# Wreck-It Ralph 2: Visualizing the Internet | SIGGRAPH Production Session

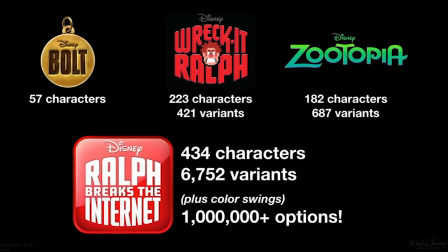1704s
So we ended up with 434 characters total on this show because again we started with those 200 characters from Ralph one and then we needed to create all the new worlds from there so and a whopping 6752 variants and
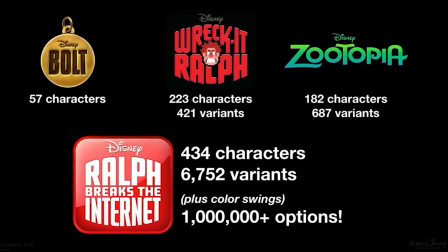1723s
this this is really you know to support the diversity and and you know they're just the dynamic internet that that we've designed for this film if you layer in color swings on top of all of that,
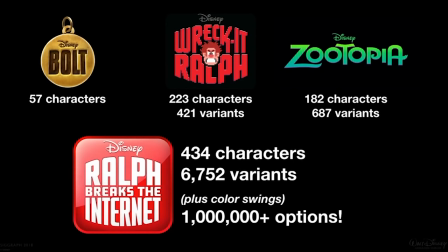1739s
you've got well over a million unique characters on this film. So hopefully we never see the same one twice. So as I said, we started out bringing over all of our old characters from Ralph 1,
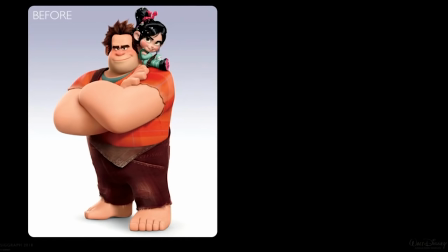1754s
and we didn't just port them over, but we wanted to bring them into our latest renderer, Hyperion. Our technology has grown so much since we did the first Ralph that's six years ago so as you guys are well aware technology changes considerably within
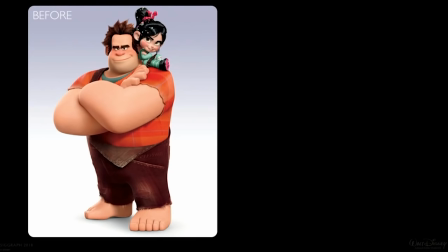1773s
that time so we wanted to you know really help us ourselves out on this film because there were a lot of challenges that we we dealt with on the first Ralph like if you look at his legs there is there as long as they are wide it's a bit like folding a bowling ball
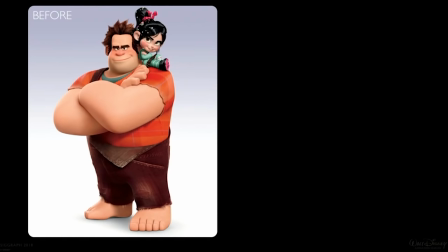1790s
and that was very difficult for animation to pose in lot of shots and it would require a lot of clean up. So we wanted to address things in rigging. We, um, we've made significant advances on our simulation.
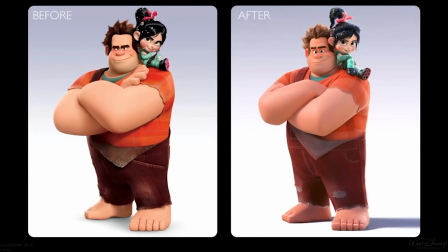1803s
So, uh, we wanted to upgrade the sim on Ralph and Vanellope as well as our, our shading. So we used, uh, path traced subsurface which you can see gives him a, a much warmer tone. Uh, and also the, the methods that we were using in the past had a tendency to wash out some of the detail on his face.
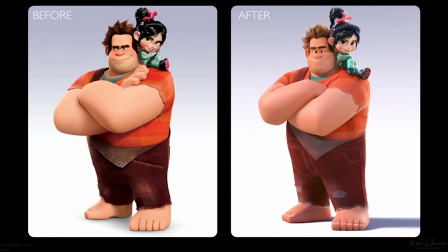1823s
So it was kind of surprising to us when we switched to our pathway subsurface that suddenly all of this detail was coming out of Ralph's brows that was being washed away in the past. And so we actually had to tone that down a little bit from the original model to bring him more onto model, but that was just the beginning of our process. And we did that for all of the characters from Ralph 1. We'll talk a little bit about the netizens now. With the netizens, we do have some key characters that Ralph and Vanellope will run into that interact with them, and so I want to go through a couple of those. As Larry mentioned, BuzzTube is one of the areas that we go to in the film,
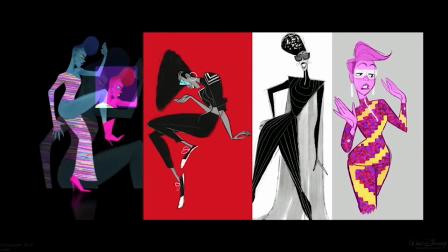1865s
and the head algorithm of BuzzTube is a character named Yes, and she's voiced by Taraji P. Henson. And so Yes was originally,
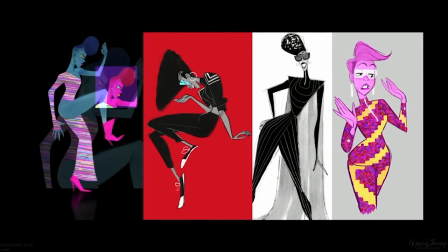1879s
you know, the whole thought behind Yes is that, you know, she is the curator of cool. She is, like, you know, on top of everything that is hip, trendy. She, you know, she's the height of fashion. She was wearing the latest fashion two minutes ago, right?
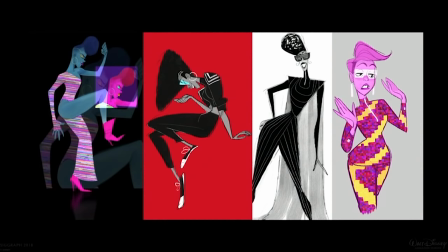1899s
So, you know, when we're talking about the Haida Cool and, you know, the person that knows a lot of what's trendy and what's going on the internet, the first place or the first thing that comes to mind is probably not us as adults,
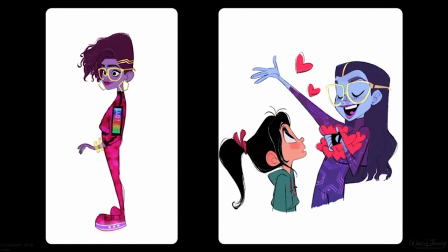1912s
right? It's probably a kid. So we played around with the idea of, yes, being kind of an older sister to Vanellope, but it eventually landed on an adult because she was the CEO of the company,
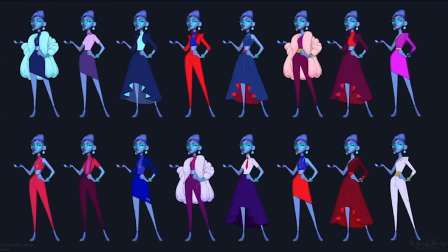1930s
and we wanted her to be a little bit more business savvy. So as I said, she's the height of fashion. She's the height of all that's cool. So we had to make a lot of outfits for her because she would be changing outfits almost every time you see her, you know, and very stylish.
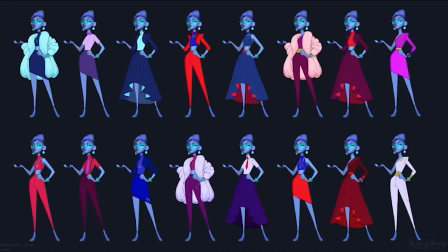1948s
But we had a lot of fun with that, right? Because what would style be on the Internet, right?
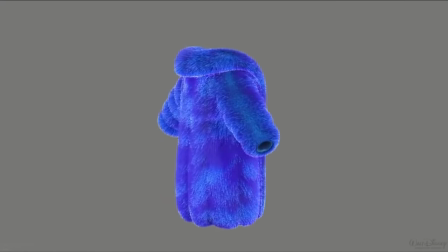1954s
And so we made a coat for her, a faux fiber optic coat.
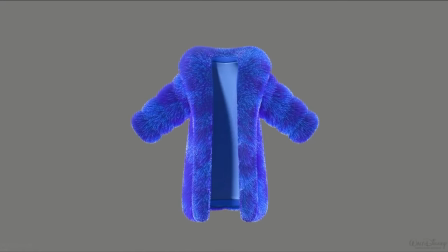1962s
And so you can see the little lights blink on, and there is animated noise kind of going throughout it.
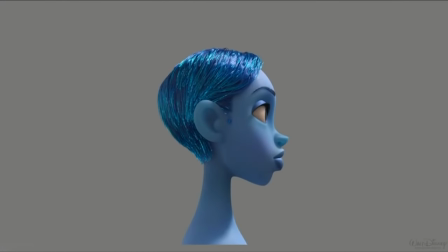1968s
she might have, you know, data actually flowing through her hair, you know, and so we really kind of played with this a lot and had fun with how these characters, you'll actually see in a lot of the netizens,
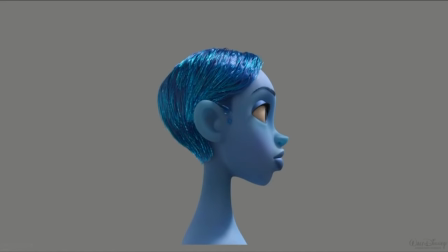1982s
you can see the data kind of in their faces, and it's just a, it's a subtle little layer under them as well.
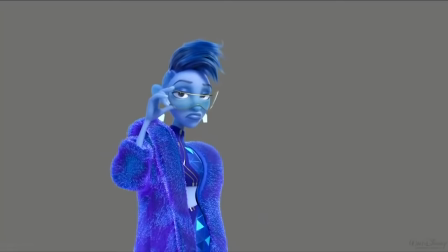1991s
and so this is a test that our tech anim team did early on to
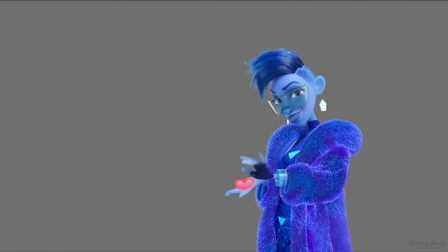1997s
just see what that code would play like and
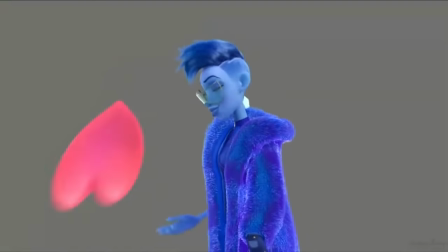2006s
so they they pulled a lot of inspiration from our older films you know so we looked at like Cruella DeVille for how the jacket would actually
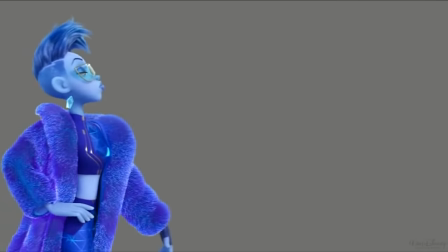2014s
move we wanted it to be a little bit over the top and so we layered that in as well but you'll notice like she's Since she's a
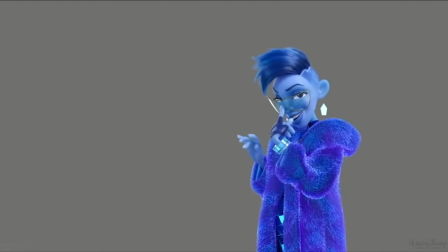2023s
digital make, her earrings are kind of hologram earrings. They're not really attached to her.
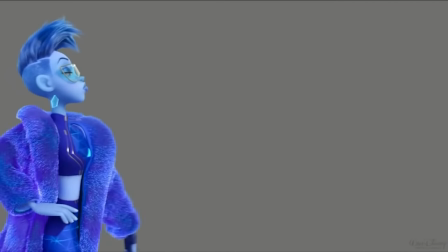2029s
They're just kind of floating there as if they are. Same with her glasses. She has data flowing through her outfit.
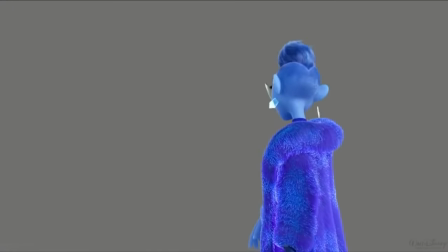2036s
You'll notice there's different glowing patterns that kind of turn on and off,
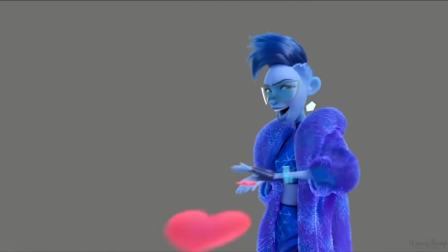2040s
as well as her bracelet is just kind of floating there and animated the whole time.
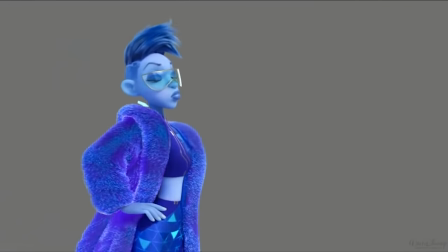2046s
So she's a really fun character.
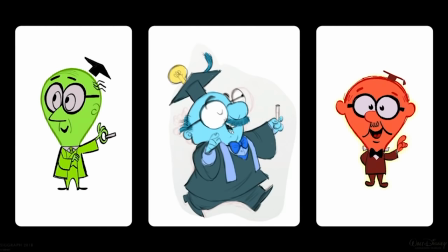2049s
One of the other characters that we have in the show is Nose Moore, which you've seen a little bit. He's another one that shows up, Ralph and Vanellope wander into. So Nose Moore, in early iterations of the film, he lived down in the lower depths of the Internet.
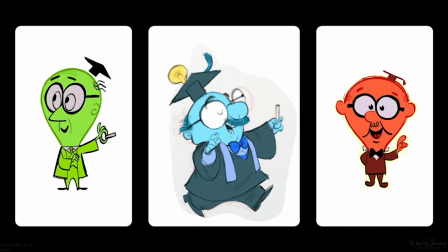2067s
He was a defunct, like, think Ask Jeeves or Alta Vista. He was kind of in search engines like that. And so he was a little outdated. So we wanted to kind of give him an older style, right? We played around a lot with shapes.
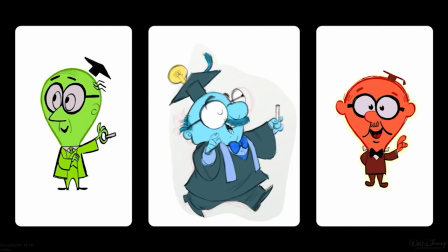2085s
We used the shape of the light bulb because, hey, I got an idea, right, to play around with those kinds of things.
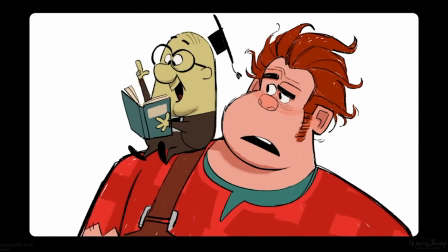2093s
We, you know, there was a point in time where he would just kind of pop all over the place and, you know, sit on Ralph's shoulder as he conversed with him. But we inevitably ended up with, he was actually the mascot for his own logo.
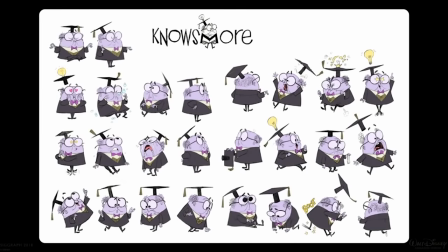2110s
So we really liked this idea, and so we wanted to keep that style going with him. So with No's More, you know, it was very much about that graphic kind of style of the old 50s,
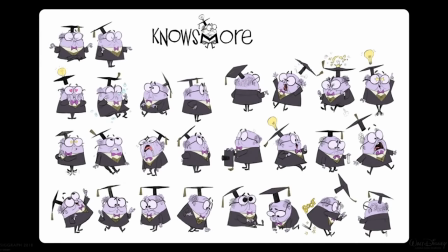2127s
where we wanted that logo to evoke that. One of the issues that we ran into was was bringing that graphic style into CG With the eyes in particular so the the glasses are those those thick coke bottle glasses, right?
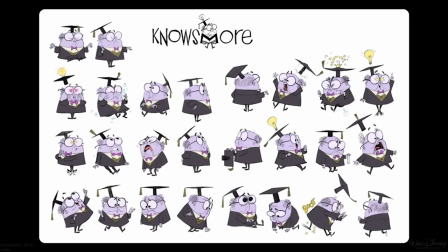2144s
And they're gonna they're kind of enhance the pupils much like you've probably seen in a hundred different cartoons The problem that we ran into is how do you achieve that right do we do we refract it if we refract it? Then it becomes very noisy
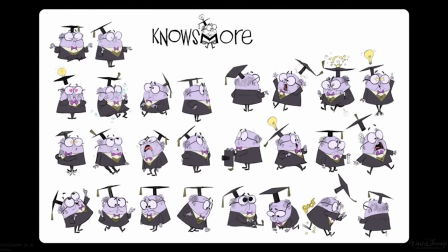2158s
You get a lot of noise in there and the read of the character isn't as clear as you'd have liked it to be. Also, the animators would be posing to look in one direction, but the refraction would shoot the eyeline off in a different direction.
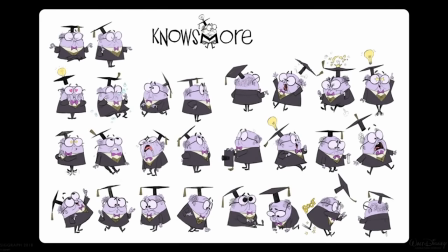2173s
So this all conflicted with the simple style that we wanted to achieve on this. So we played around a lot with the different kinds of ways we can achieve this.
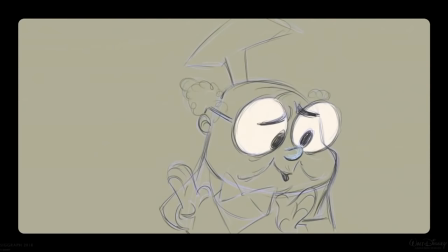2186s
And this is a test that one of our animators, or I'm sorry, our head of animation,
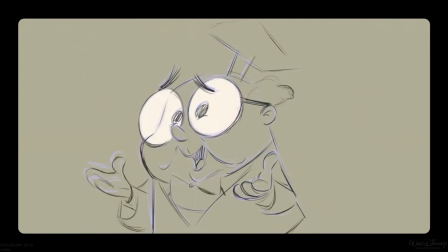2193s
Renato Desanos, had done just to kind of help figure out how we could do this.